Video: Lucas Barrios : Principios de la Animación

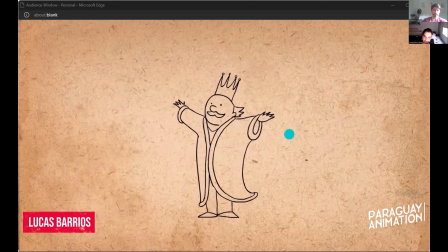Lo que él hizo fue hacerle que se vea más como un huevo. Entonces su carisma sale de que es orgulloso, poderoso y chiquitito. Este robot tiene demasiados detalles para
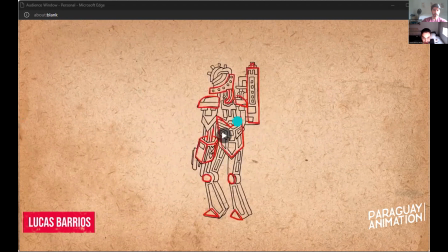que se vea cualquier tipo de personalidad entonces lo que hace es agarrar algunos detalles y darle énfasis a esos le saca algunas líneas y cambia las proporciones ahora parece mucho más interesante o más misterioso,
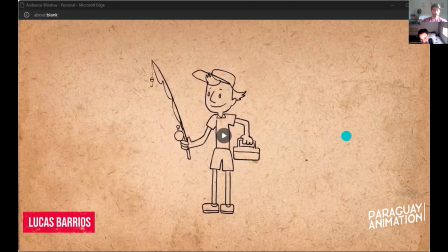que se yo y por último tenemos este pescador que se ve medio alto y flaco y lo que podemos hacer es enfatizar inclusive más vamos a cambiar las formas que usamos para este personaje y puede ser atractivo de esa forma O sea, por esos cambios
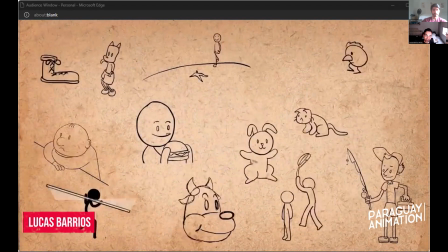Bueno Y eso es todo Esos son los 12 principios De la animación, otra vez Les invito a que Vean el video original
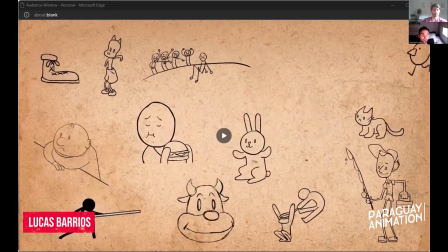Creo que les puedo Dejar por acá Acá les dejo Está en inglés Así que capaz no es muy accesible Para todo el mundo
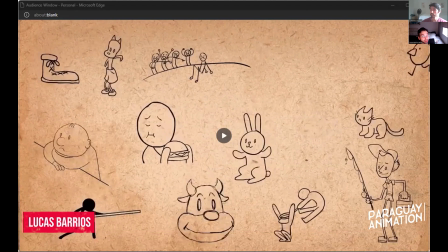pero les recomiendo que vean el video es un poquito más largo de lo que yo hice o sea comprimido dura mucho menos dura 20 y algo minutos caíse 24 minutos pero y encima va mucho más a fondo porque tiene más ejemplos yo corté mucho también para que pueda entrar
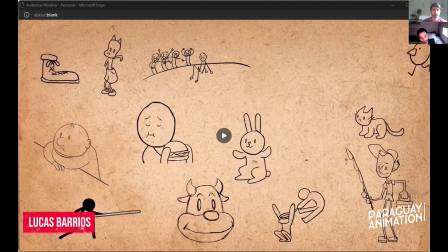pero les recomiendo que vean el link y y bueno si es que de repente si quieren acordar de algo que intenté explicar o algo así tienen el video para eso y eso es todo
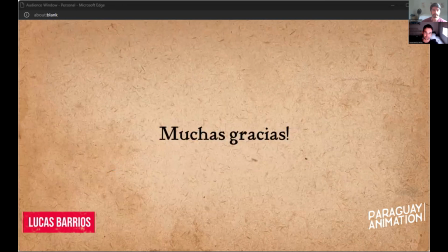no sé si tienen alguna pregunta o algo que quieran yo ya me pasé el tiempo como de costumbre así que
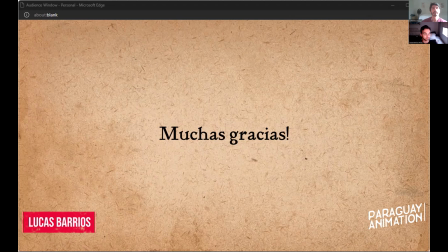Shirley hola yo quería preguntar que lo que generalmente pasa cuando animo es que hay como un movimiento que no me convence como
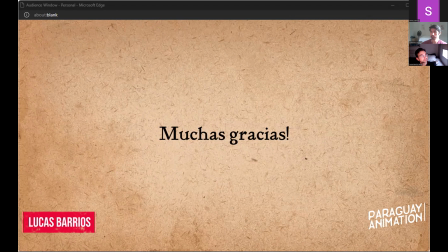que no se siente bien la animación pero no encuentro cuál es el problema veo el movimiento siento que está mal pero no entiendo que está mal, simplemente es como un sentimiento y no sé cómo arreglar generalmente,
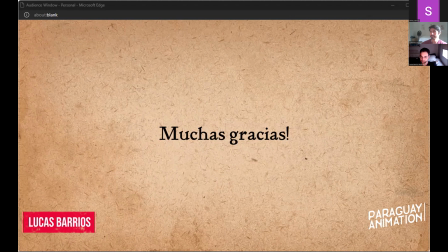y el no saber cómo arreglar generalmente me suele frustrar y solo dejar la animación tirar incluso a veces por eso bueno, por lo general son 12 principios son muchos principios muchos si se conectan entre otros,
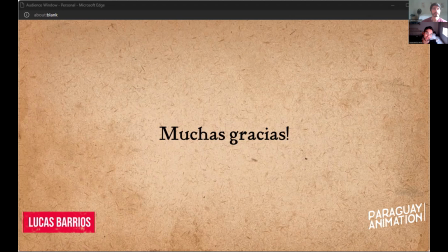entonces de repente hablar de uno es más fácil cuando ya habías hablado de otro pero hay demasiadas cosas que puedes considerar en una animación cuando no está funcionando bien por lo general, en mi experiencia